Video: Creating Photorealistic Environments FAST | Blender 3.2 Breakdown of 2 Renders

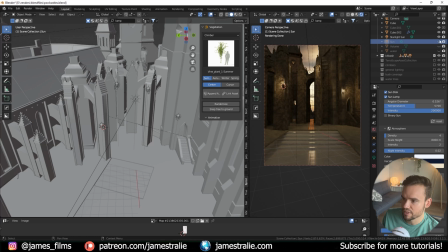I didn't really like how strong that beam was across the pool, so I wanted to add a second lamp, the sun lamp here, just to kind of heighten that effect for me a little bit, to bring through, especially when I started adding in volumetric. So if I add in, let me just turn off my gas lamps here for a second. So this is the base lighting.
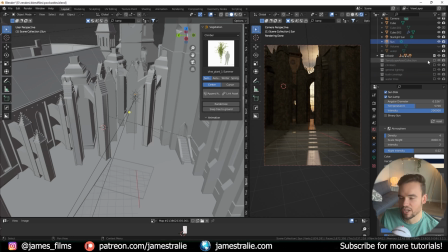And you'll notice one thing too, I'm able to turn on and off collections. This is kind of the power of staying organized in Blender. I try to do this as much as possible. Sometimes scenes get a bit out of control, but if you can add things to collection, that definitely helps you when you're just trying to isolate certain things.
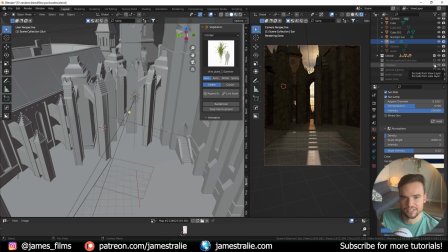So, you know, I'm able to just isolate all the climber plants in my scene. I'm able to isolate just the gas lamps in my scene, and then just with a click, just turn them on and off. It's easier than just going through, you know, each individual object, turning them off. If you can just mute the collection. You can even do this when you're rendering too. So if I didn't want to render, you know, the climbers in my scene, I can just click that off, hit render, and they won't exist.
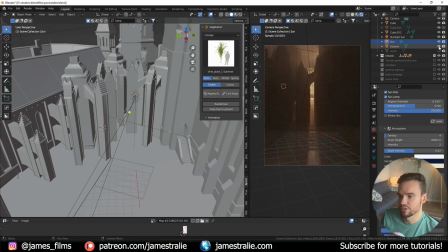So this, having that sun lamp here was, you know, more important when I started adding in the volumetrics. And if I click on this volumetric, it's just a big cube, and I've talked about adding volumetrics to your scenes before.
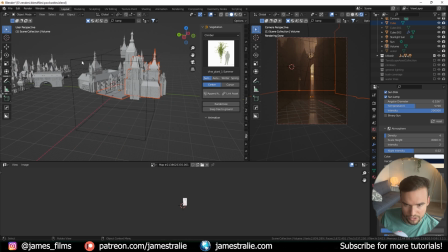You can see it's just this large cube that just encompasses my scene.
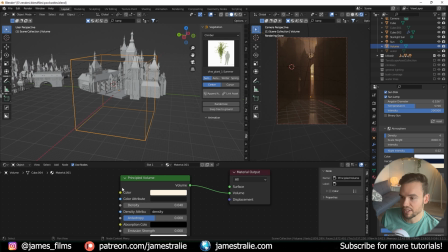And if I go over to the shader editor, you see I'm using the principal volume, and I went with a little bit higher density than I usually would. Usually I'm around like 0.003, something very, very subtle, and then I'll use a mist pass over my compositor. For this one, I didn't feel like that was necessary because I was having this really beautiful fall off already with the volumetrics in my scene.
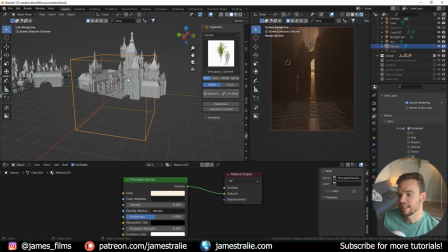So I added that principal volume in, and you can see it's kind of dark, the scene, right? So I'm losing all of those details from the building. I mean, this is a cool effect if I wanted to go for this really dramatic, moody scene, but usually for my scenes, I don't want them to be that dark and kind of that ominous looking.
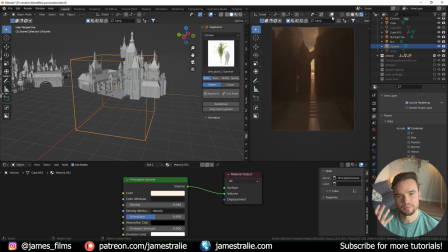I want it to be inviting. I want it to be cozy. I want it to be a place that you could, you know, think about relaxing. And it's more of like a vacation kind of aesthetic that I was trying to go for. So I was losing a lot of that detail. And kind of going with the castle theme here and thinking about the kind of older architecture, I thought about gas lamps,
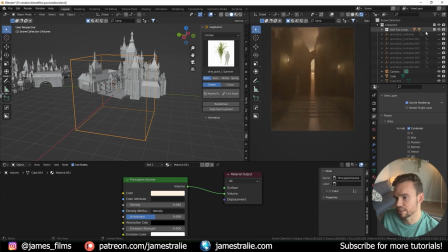and I used this gas lamp asset from Blender Kit and then kind of brought it to life with some additional point lighting here.
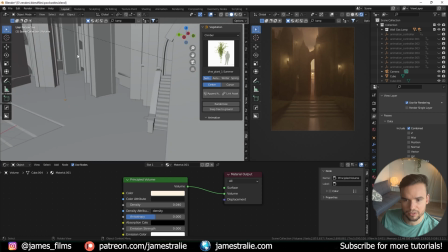So you can see I've added in, you know, these different gas lamps. If I zoom in on this over here, you can see it's just a little 3D object, you know,
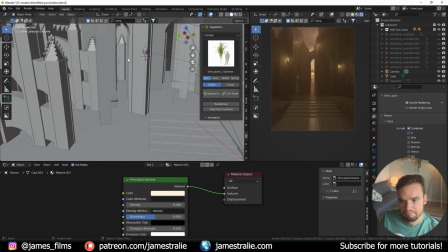of this gas lamp that just adds in some subtle details to those wall elements. And so that worked pretty well. And then in addition to that, I added in some just kind of general overall lighting, because this is doing a really good job lighting up just the area around it, but I wanted a little bit more splash of lighting to my scene.
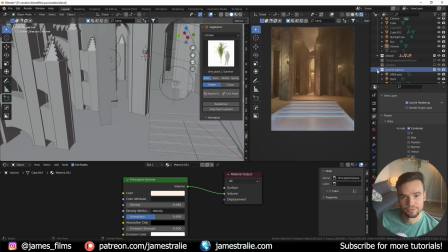So if I click on this, you can see that really brings the scene to life. This additional couple point lights. And like I said, I try to keep my lighting as simple as possible, but in some cases, especially for darker scenes where you need to splash light in certain places if you're losing elements,
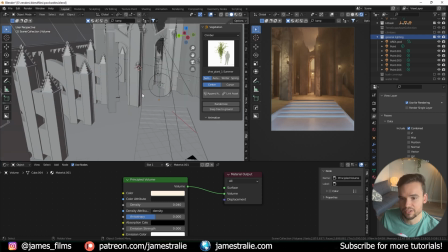you need to kind of go a little bit more piecewise to add in some lighting to places where you're losing a lot of the detail.
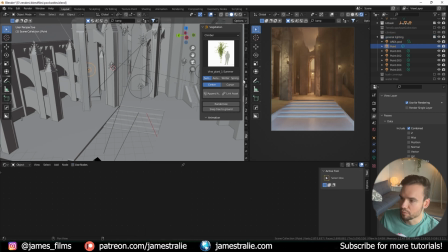So I just have a couple of point lights scattered around the scene, and one important thing to note about these point lights is if I go over to the Object Properties tab here and scroll down, actually sorry, for the lighting properties, is it lighting properties or object properties? Yeah, object properties. So I turned off two things here, which is an important thing to note.
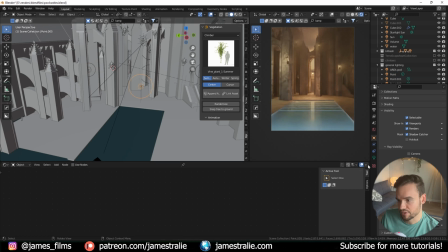So if I turn back on my water, and if I click on this light, for example, this one's centered here, and if I turn back on this glossy, you'll see an issue here. So by default, glossy and volume scatter are both enabled when you add in a point lamp. And since I have this glossy and the pool is reflecting a lot of light,
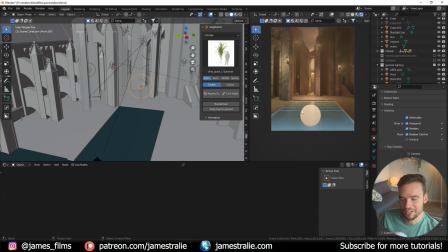you just see the point lamp, you know, reflected off the pool, which I don't want. You know, I don't want this weird reflection, because if you're looking at this render, you're like, well, where is that light? You know, it looks like there's like a sphere or some kind of dome light, you know, sitting right in our pool or right above our pool.
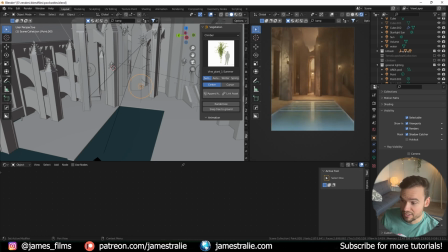So I just turn off that glossy just so that it's not reflecting. And then if I turn on this volume scatter, you can see sometimes this works, but you know, it also adds a lot of fireflies, a lot of noise to your scene too, just because you know, you're having a lot more light bounces. So I didn't want this light to contribute to the volume scatter.
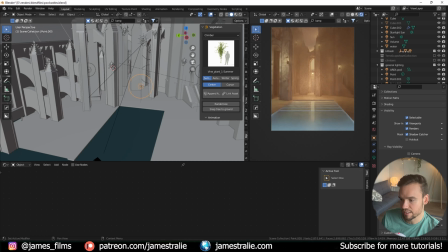I was fine with just having the sun lamp and the HDRI contributing to that as well. So I just turned off for all of them, all these point lights, the volume scatter, just to reduce the noise a bit.